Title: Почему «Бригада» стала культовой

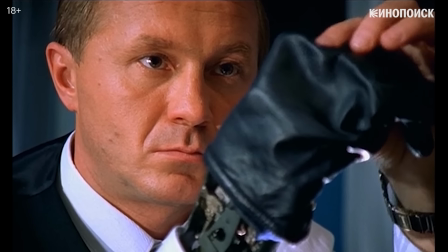8:17 В этом смысле выходит, что милиционер Каверин – воплощение прогнившей государственной системы и свойственной ей уравниловки.
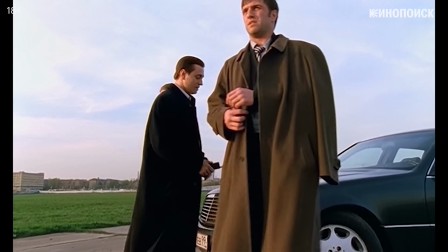8:24 А бандит Белый – свободы и успешной частной инициативы.
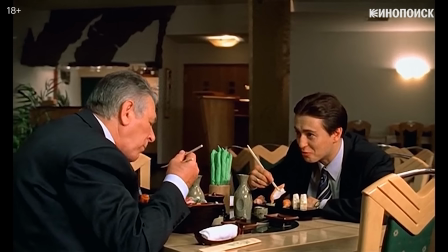8:28 Правда, такое, что при первой же возможности сама стремится встроиться во властную вертикаль.
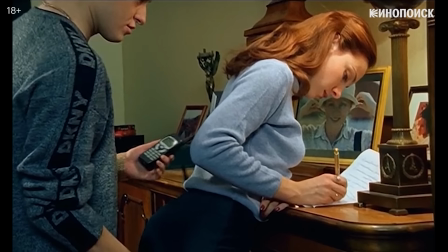8:35 Государство – это мы, Игорь Леонидович. Мы с вами.
Страсть героя к власти и контролю хорошо видна на примере его романтических отношений.
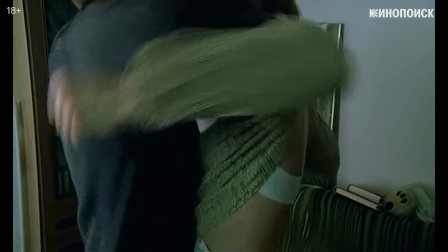8:44 Белому важны не столько люди, сколько их преданность, номинальная власть над ними.
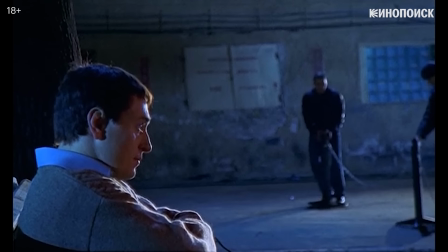8:49 Именно поэтому он так оскорбляется, когда узнает, что девушка не дождалась его из армии.
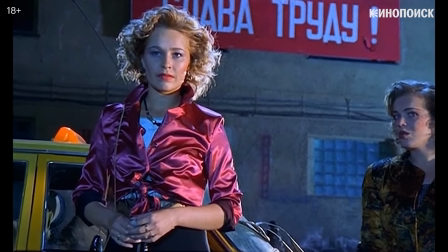8:53 Хотя, судя по всему, за 2 года службы они едва общались. С этим же связано его отчаянное и малоуместное желание завести собаку.
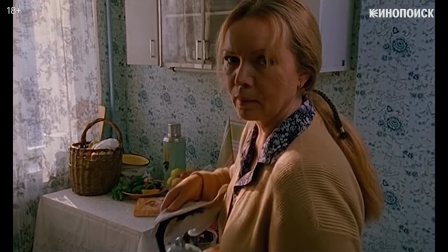9:02 Собака не будет сначала тебе в любви клясться, а потом по чужим койкам прыгать.
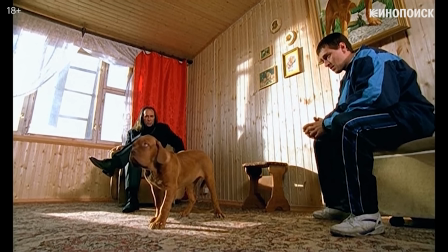9:07 Символично, что за щенка, как и за женщину, здесь возникает конкуренция. И собака опять же делает выбор не в пользу героя.
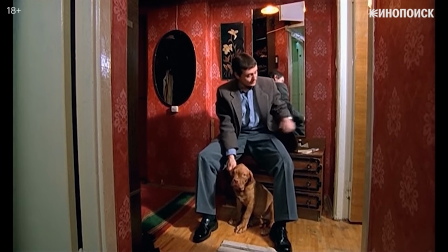9:15 Как только желанный объект все же достается Белому, он быстро теряет к нему интерес.
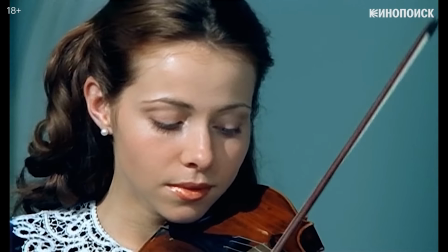9:20 Брак со скрипачкой Олли строится, исходя из похожего принципа. Это отношение не двух равноценных личностей, а скорее вожака и его подчиненной.
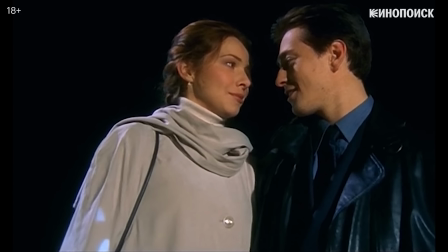9:29 Ты бы такое никогда не брякнул. Ты бы лучше как дал бы мне. Врезал бы, да я убил бы вообще.
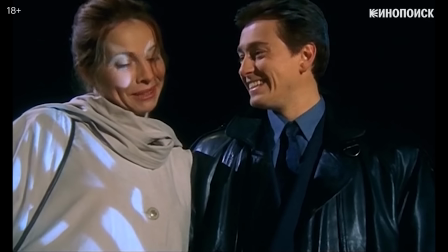9:36 Ты че? Вот поэтому я за тебя замуж вышла. За то, что ударил бы?
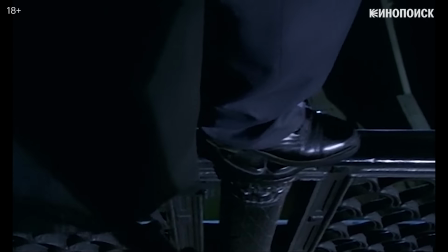9:40 Нет, мне просто нравится, как ты проблемы решаешь.
Белый, как и его американские коллеги из гангстерских боевиков, вынужден поплатиться за свой криминальный путь.
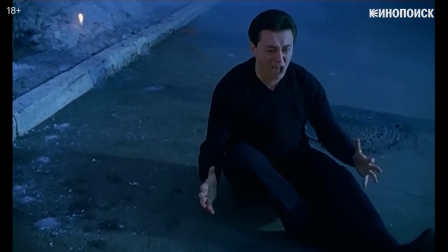9:49 В его случае смертью лучших друзей, потерей семьи и крушением надежд на будущее.
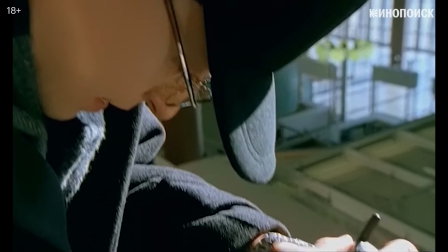9:56 Но есть и еще одна развязка, существование которой обычно не так очевидно для зрителя.
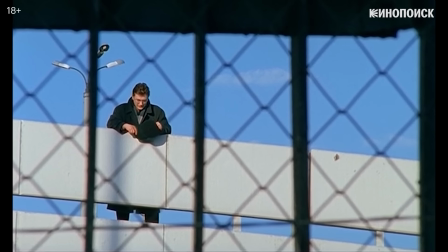10:01 В финале сериала мы видим Белого на мосту, будто наблюдая за ним из тайного укрытия.
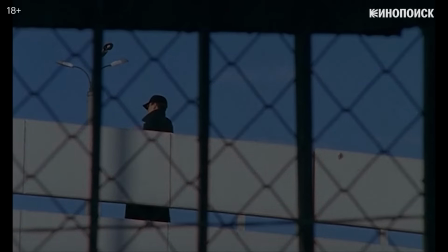10:05 А затем уже под титры слышим звук одиночного выстрела. Так, предвосхищая знаменитый финал сериала «Сопрано»,
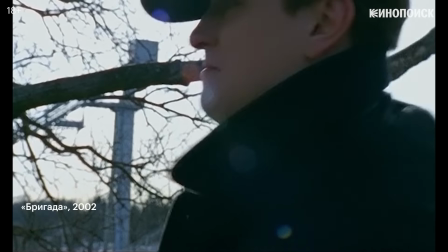10:16 создатели «Бригады» предлагают зрителю самому решить, погиб герой или все же остался в живых.
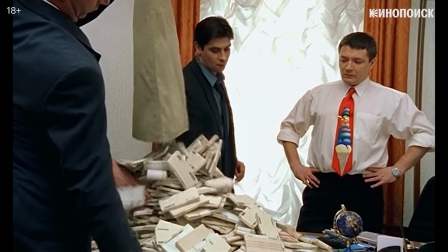10:26 «Бригада» — самый дорогой сериальный проект России начала нулевых. Он до сих пор впечатляет размахом и качеством производства, сложные трюки,
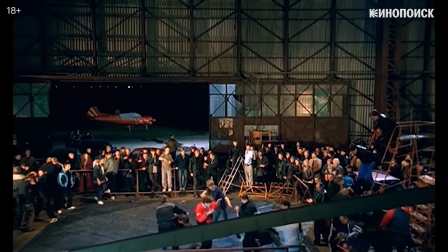10:37 спецэффекты, большое количество локаций и массовки, популярная западная музыка в саундтреке.
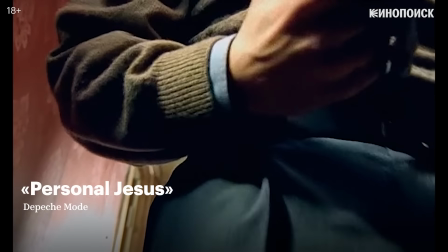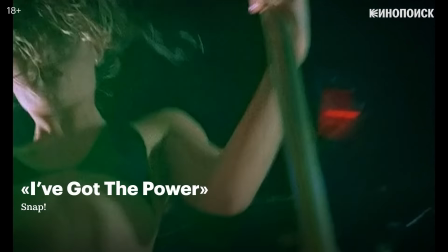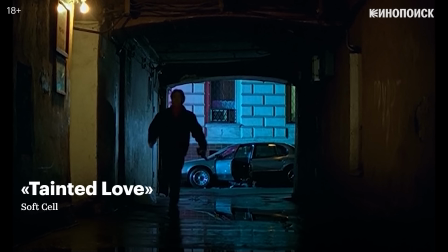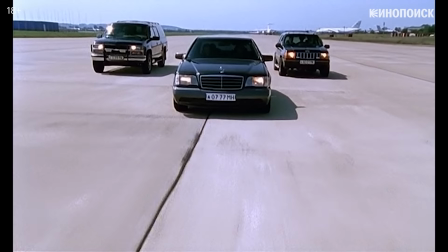10:58 Музыкальная составляющая в «Бригаде» вообще очень важная.
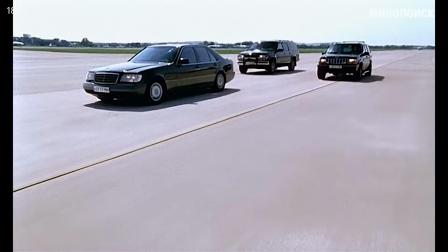11:01 Инструментальные композиции, написанные Алексеем Шелыгиным, стали хитами, захватившими рингтоны всех мобильных телефонов страны.
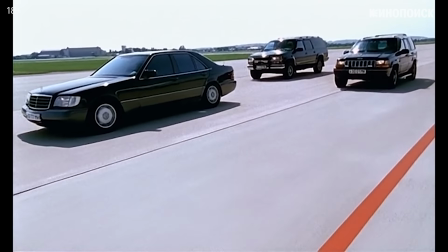11:09 Напряженное и одновременно величественное звучание главного саундтрека сериала превращает бандитскую историю чуть ли не в героический эпос.
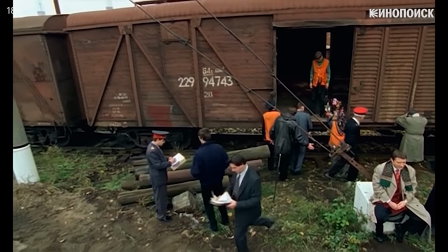11:20 На это же впечатление работает и классическая музыка. К примеру, ария Мефистофеля из оперы «Фауст».
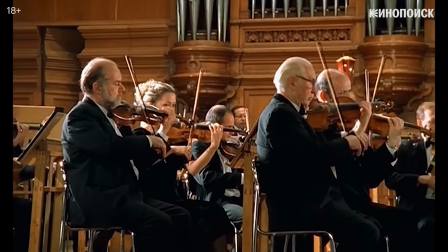11:30 Или «Лебединое озеро» Чайковского в эпизоде, где Белый с семьей слушают концерт в консерватории,
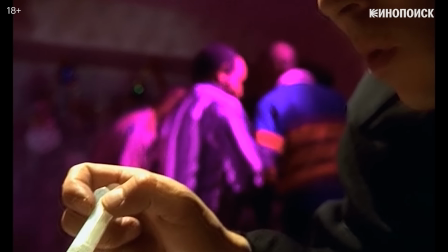11:35 а в это время реализуется его план по убийству вражеской банды.
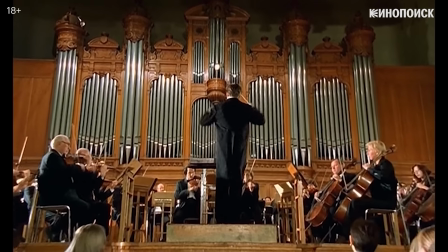11:39 Сцены даны в параллельном монтаже, так что финальные овации кажутся адресованными не столько оркестру, сколько бригаде Белого.
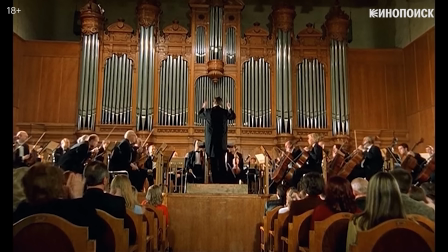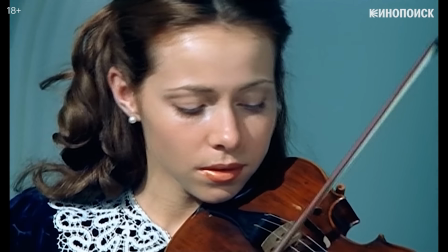11:55 Возвышенная классическая музыка здесь всегда находится в контрапункте с бытовым экранным содержанием.
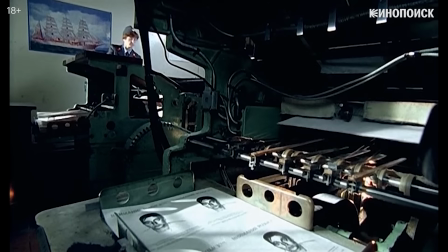12:00 Так, 24-й каприз Паганини сопровождает не что иное, как печать разыскных ориентировок.
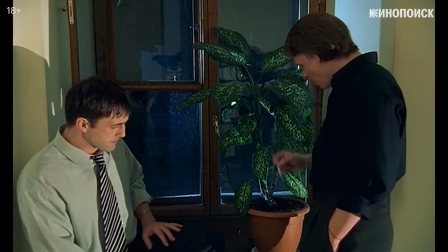12:07 Многие решения в «Бригаде» довольно изобретательны для телесериала, особенно на уровне деталей.
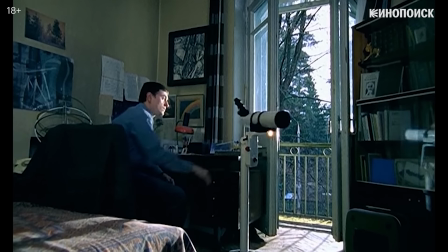12:12 Посмотрите, как выполнены переходы между сценами. Здесь эпизоды соединены по принципу движения.
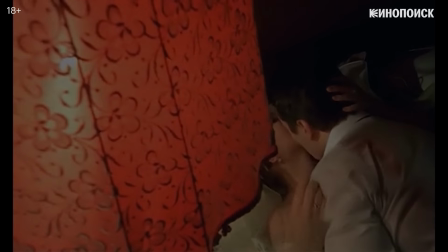12:18 Здесь по цвету.
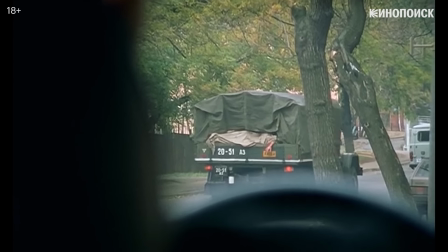12:22 А здесь по смысловому контрасту.
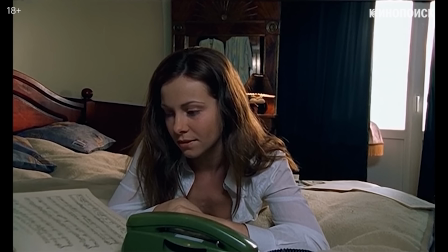12:27 Номер телефона одногруппника Оли, к которому она испытывает романтический интерес, оказывается записан рядом с неслучайным нотным указанием темпа.
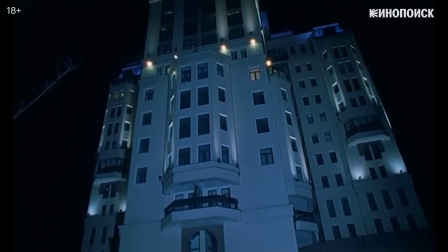12:35 А вот как нестандартно сделан функциональный заявочный план приезжающих на разборку машин через маленького шпица на прогулке с хозяином.
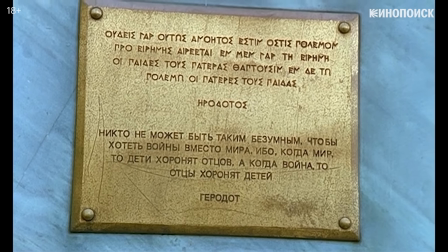12:45 Некоторые символические детали в «Бригаде» довольно очевидны. Например, сцена убийства Фархада предваряется цитатой Геродота.
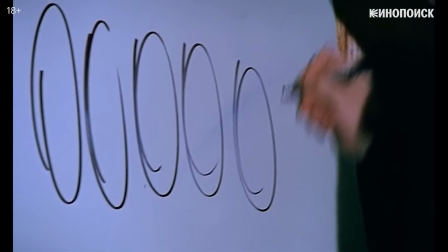12:52 А некоторые рассчитаны исключительно на подкованную публику. Сцена, в которой космос предлагает Белому продавать оружие в Чечню,
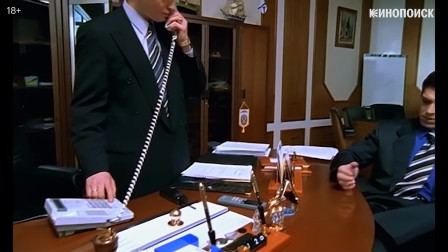12:59 начинается с портрета барона Унгерна, жестокого и кровожадного военачальника времен Гражданской войны.
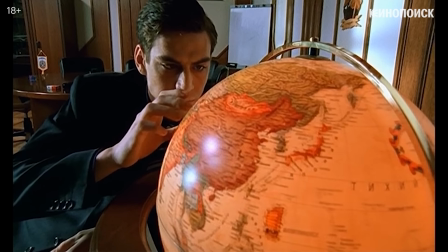13:05 Так, Гражданская война находит свое отражение в Чеченской, а барон Унгерн – персонажи космоса, готового внести разлад в отношения с другом.
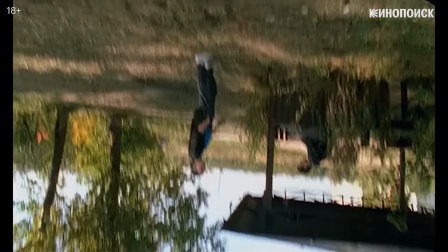13:15 Визуальный стиль «Бригады» тоже весьма примечателен для телевизионного формата.
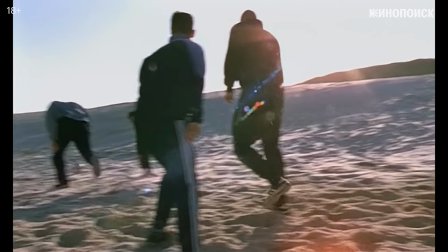13:21 Задача сделать историю об УПГ эстетичной решается с помощью замедленной съемки и живописных планов.
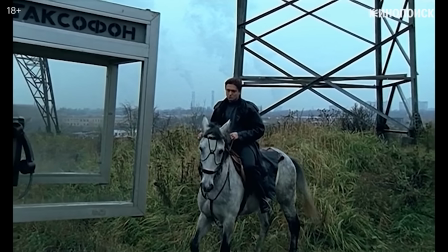13:29 Похожую эстетизацию бандитских будней мы еще не раз увидим на телевидении, отечественном и зарубежном.
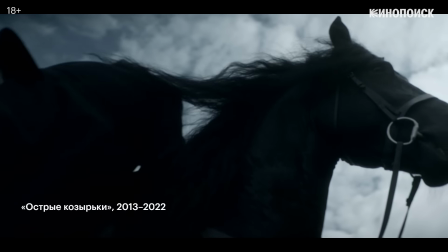13:35 А кадр с лошадью и таксофоном повторится в сериале «Острые козырьки», то ли в качестве цитаты, то ли по чистому совпадению.
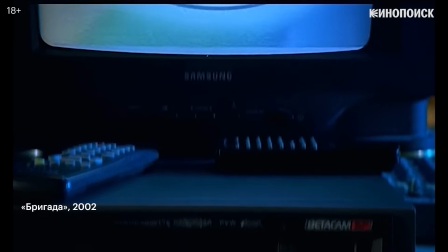13:48 Цитатность свойственна и самой «Бригаде». Ее создатели время от времени с улыбкой кивают на киноклассику.
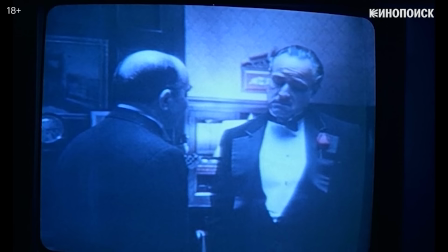13:54 Вместо обещанного компромата банда Белого демонстрирует по телевизору «Крестного отца».
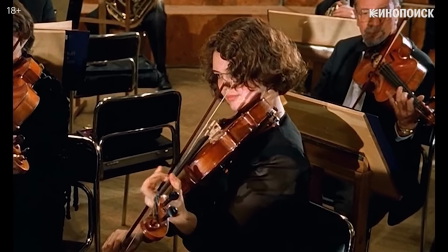13:59 Сцена, где исполнение «Лебединого озера» монтируется параллельно с расправой над врагами,
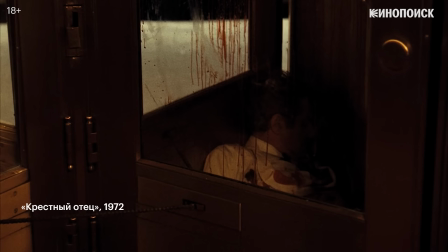14:04 также отсылает к аналогичной сцене с первым причастием сына Майкла Корлеоне. А вот Артур с Каверином перед покушением смотрит «Седьмую печать» Бергмана.
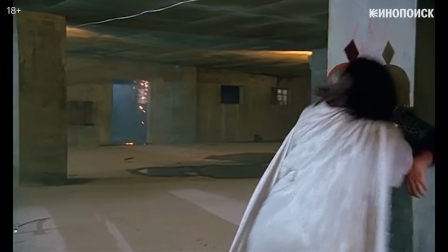14:15 Кино в сериале не только идет по телевизору, оно полноправно соседствует с реальной жизнью, иногда смешиваясь до неразличения.
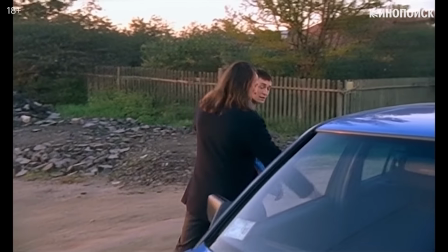14:22 Желание обзавестись щенком сталкивает Белого с кинокаскадером и актером Александром Иншаковым.
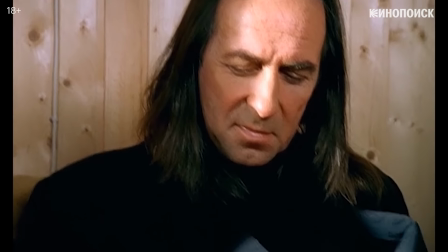14:27 Это реально существующий человек, более того, выступивший продюсером самого сериала «Бригада».
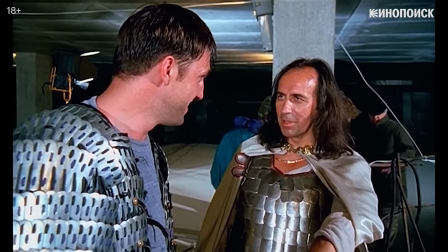14:33 Именно он помогает Филу устроиться на съемки каскадером, а в финале инсценирует гибель Белого и его семьи.
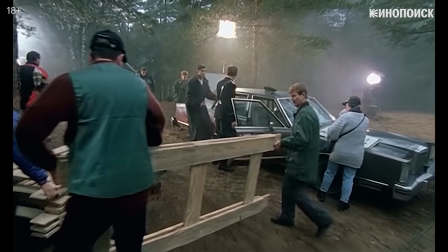14:41 Киношники и преступники здесь вообще оказываются очень близки. Бандиты проводят время на киноплощадке, крутят романы с актрисами, мстят коварным продюсерам и спонсируют искусство.
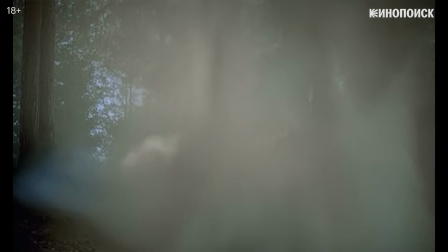14:55 У этой близости есть историческая коннотация. В 90-е киноотрасли действительно приходилось выживать за счет мутных частных вливаний.
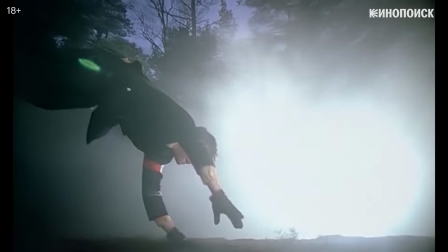15:03 Но ей одно дело не ограничивается. В кино, как в волшебном зеркале, отражается жизнь героев.
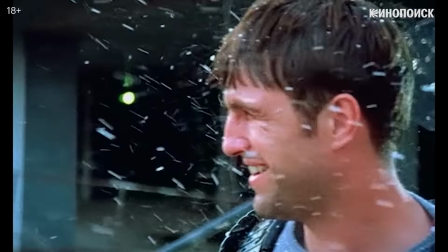15:08 Перед тем, как Фил впадает в кому, мы видим смерть его персонажа в кино.
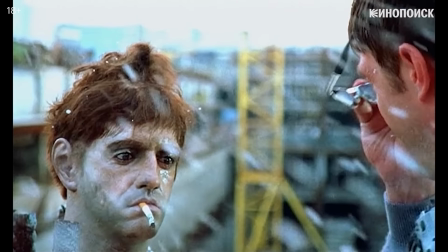15:12 Причем, пересказывая сюжет фильма, в котором он снимался, Фил предвидит характер своей будущей травмы.
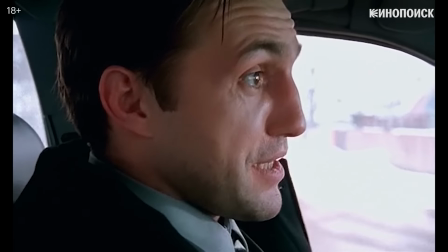15:18 Короче, там типа бессмертные пацаны действуют, а убить их можно, если только башку отрубят.
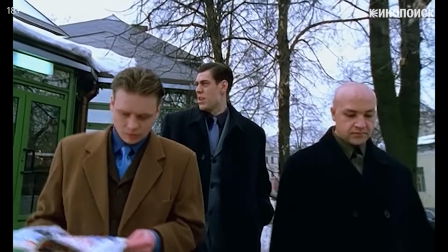15:23 Доходит сериал даже до полноценной рекурсии.
Про что фильм, не знаешь? Про нас.
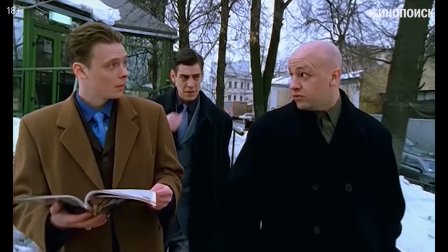15:27 В смысле? Про брату. Да ладно, серьезно? Серьезно.
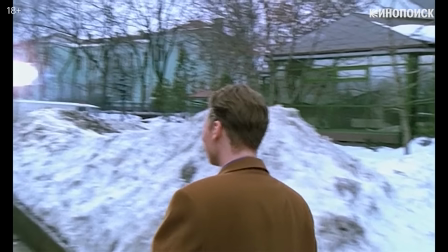15:32 Бригада называется. Да?
Причем и тут включение метауровня не ограничивается только шуткой.
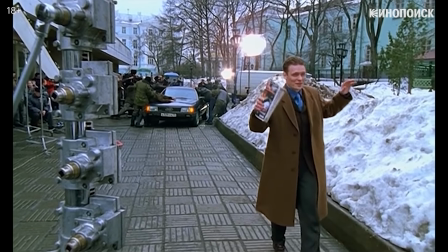15:37 Как мы увидим позднее, ОМОН, повязавший героев, хоть и является настоящим, действует не всерьез.
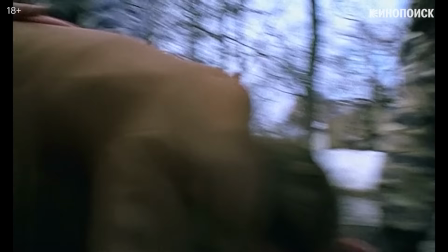15:43 Бойцам нужно было лишь запугать банду Белого. То есть следите за руками.
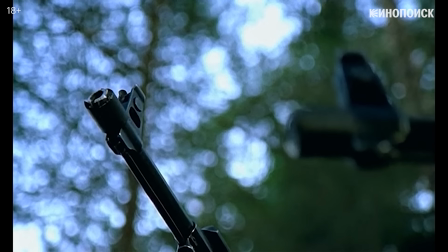15:49 Вслед за киношным ОМОНом приезжает настоящий ОМОН, который, в свою очередь, играет роль киношного ОМОНа.
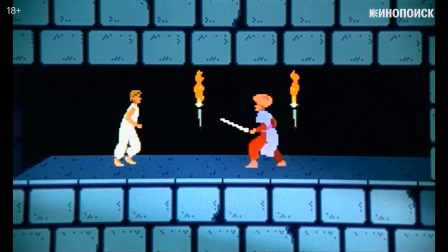15:56 В «Бригаде», как и во многих других произведениях 90-х и начала нулевых, явно заметен интерес к постмодернизму.
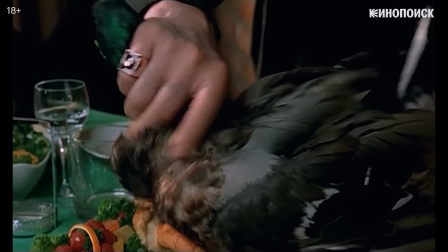16:03 Смешению низкого и высокого, игре со слоями, обращению к концепции симулякра, копии, не имеющей оригинала в реальности.
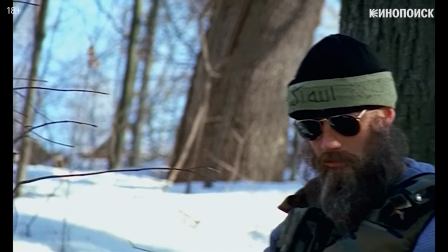16:12 Например, политтехнологи устраивают Каверину съемки,
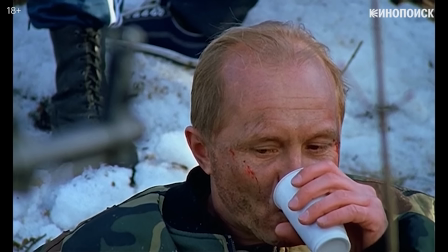16:15 реконструирующие его взятие в плен чеченскими бойцами, хотя в действительности этого эпизода в биографии Каверина никогда не существовало.
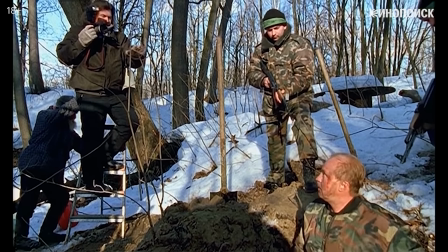16:23 Да, и лицо так... как в «Крепком орешке». Ага.
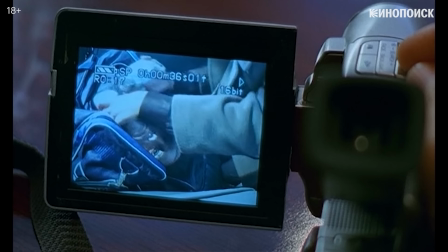16:29 Такую же роль симулякра в сериале выполняет сюжетная линия с киносъемками.